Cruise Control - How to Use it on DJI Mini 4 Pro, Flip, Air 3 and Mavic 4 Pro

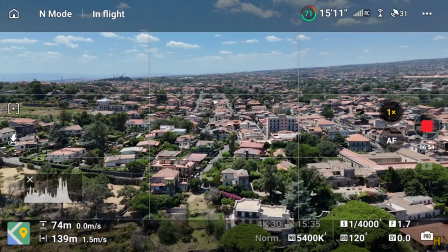Again, we start with a diagonal move towards the center of the village and activate cruise control.
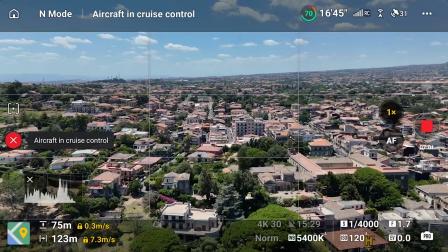Then we move the right stick of the remote controller slightly forward to ascend.
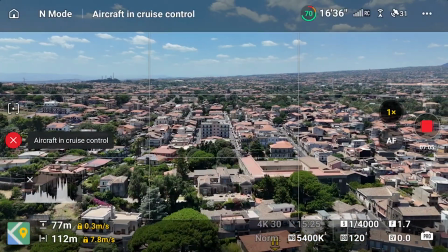We can press the C2 button to apply cruise control again and compound the two moves.
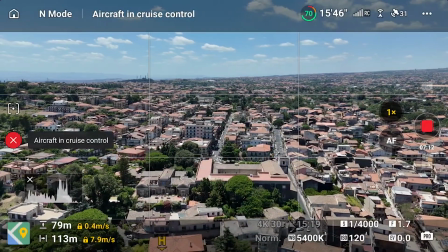Then we move the left sticks to the left to maintain the center of the village in the middle of the frame, and we hit C2 again.
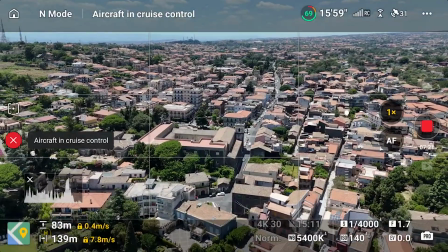We have achieved a quite complex automated diagonal move, ascending and rotating the camera.
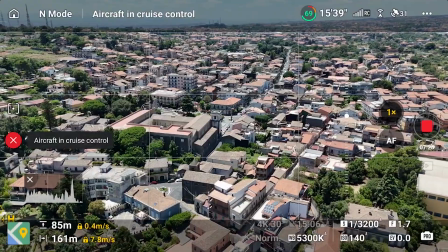We can focus on the wheel of the controller to tilt the gimbal to maintain the center of the village on the frame.
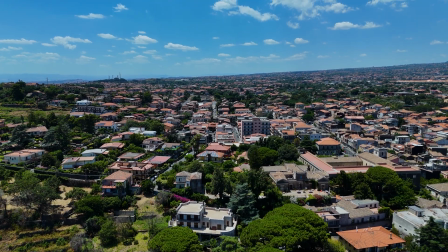To resume, all the moves performed with the two sticks of the controller can be reproduced by cruise control. not the one made with the dials,
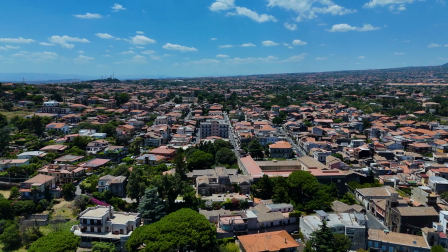like tilting the gimbal and zooming.
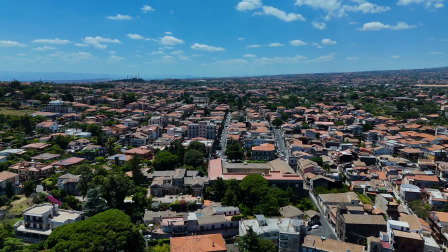The obstacle avoidance sensors are active during cruise control, unless in sport mode.
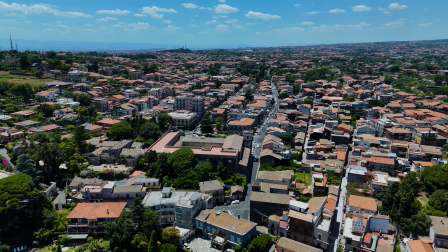Some extra attention is needed when adding a descending move, as the aircraft might end up hitting the ground.
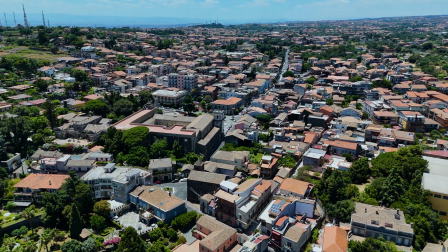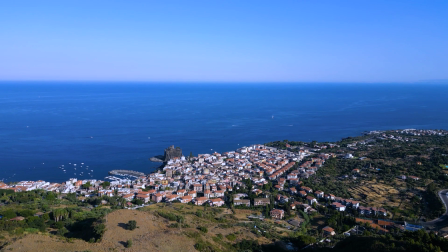Let's see several ways of using cruise control for different renditions of the same scene.
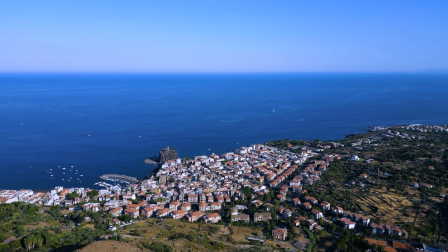We can depict this village on the east coast of Sicily by simply advancing toward it at a constant speed, activating cruise control.
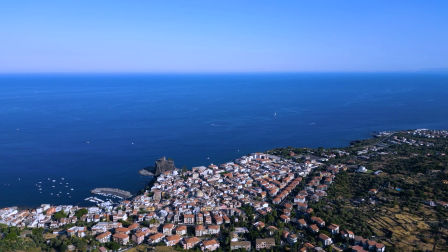We can also add manual changes of elevation and gimbal rotations.
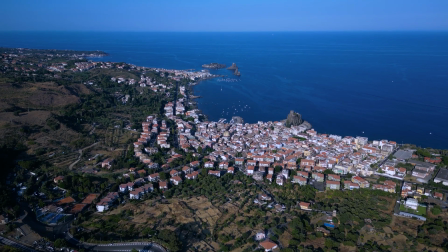It can be useful as an establishing shot, but we might prefer a more dynamic approach.
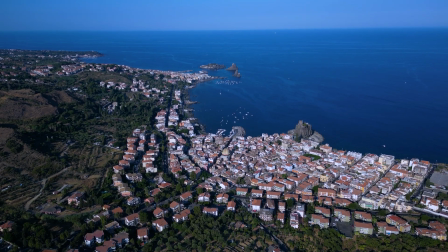We can make things more interesting by modifying the angle of view. We are still advancing at a constant speed using cruise control,
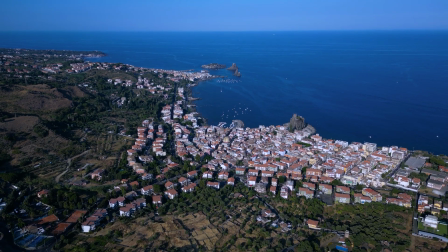but this time we are including two other villages with some nice bays and a couple of small volcanic islands.
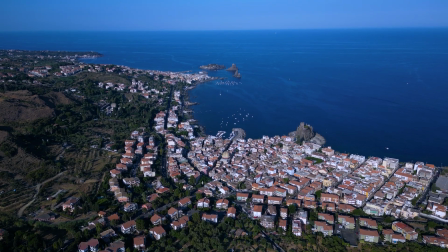Now we know more about the surroundings.
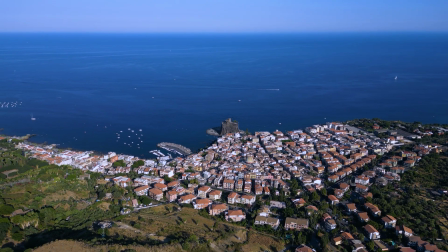Then we can introduce some extra moves, starting with a view of the same village.
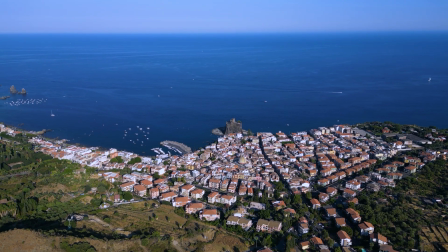The aircraft will move diagonally to the right and slightly forward,
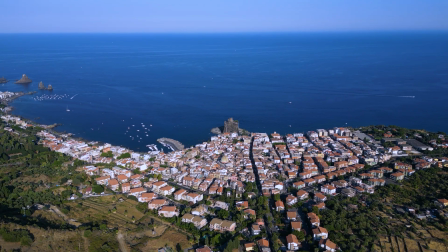and the camera will rotate slowly to the left to maintain the normal castle in the middle of the frame.
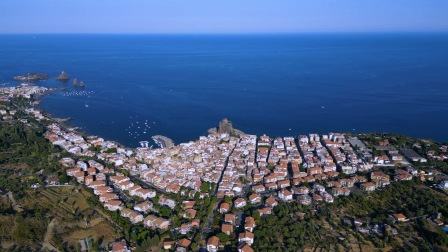We activate cruise control for progressively revealing the other bays and villages, thus adding an element of surprise.
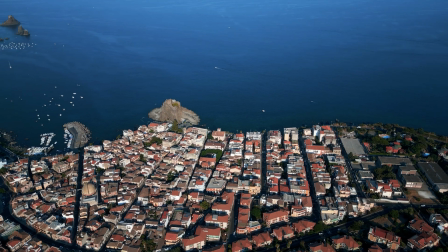Now I make a similar diagonal move, by this time at a higher speed,
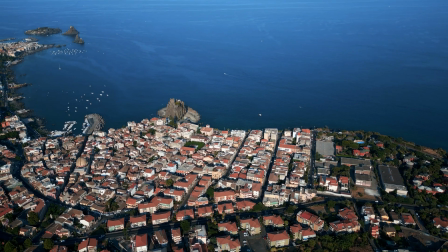and I slowly lower the altitude while the camera rotates to maintain the normal castle as a target.
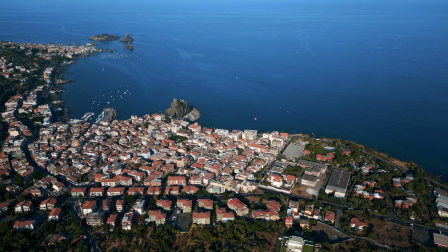I activate cruise control to combine all these moves.
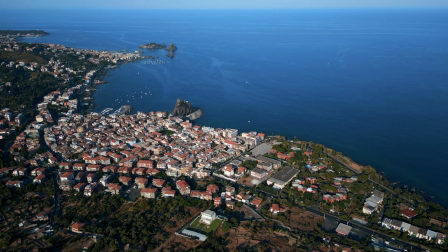Notice the interesting parallax effect with the elements on different layers in the background rotating at different speed.
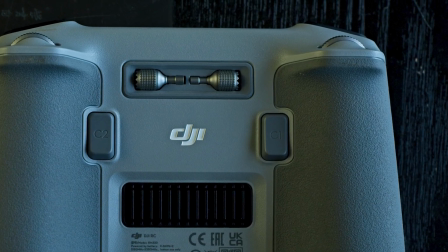To make the move even more dynamic, it is possible to use the left wheel of the controller to apply some digital zoom.
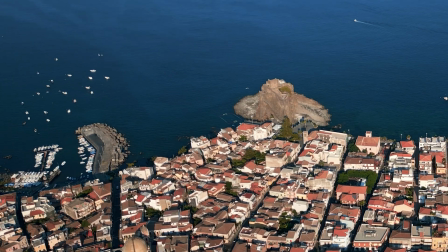Let's do the same cruise control move as before, but this time starting with a deep zoom on the normal castle.
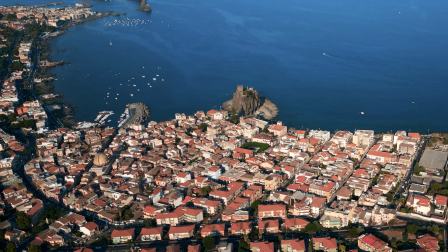During the move, we use the wheel to zoom out back to 100% progressively.
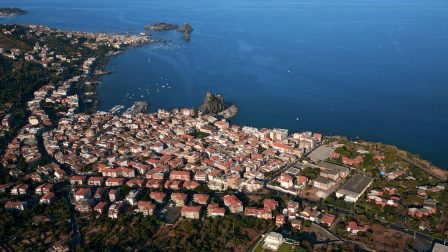The zooming out makes the movement even more dynamic.
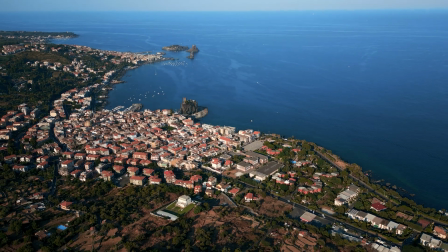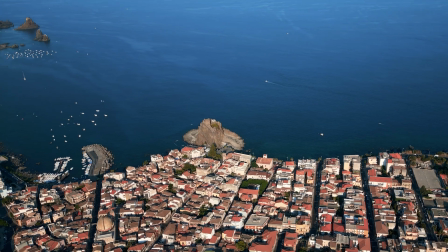We can also do the opposite, this time starting without zoom and progressively zooming to 100%.
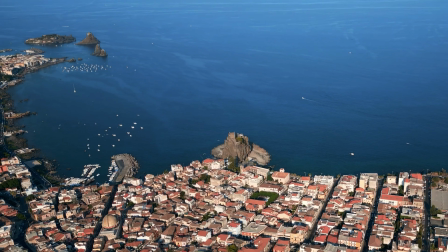It would be very hard to perform smoothly all these moves manually.
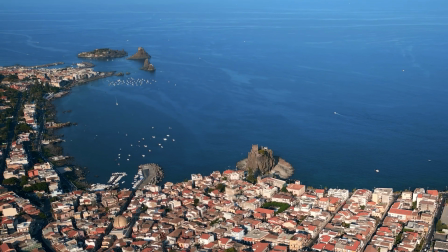However, by using cruise control, we can focus only on the wheel of the zoom for flawless results.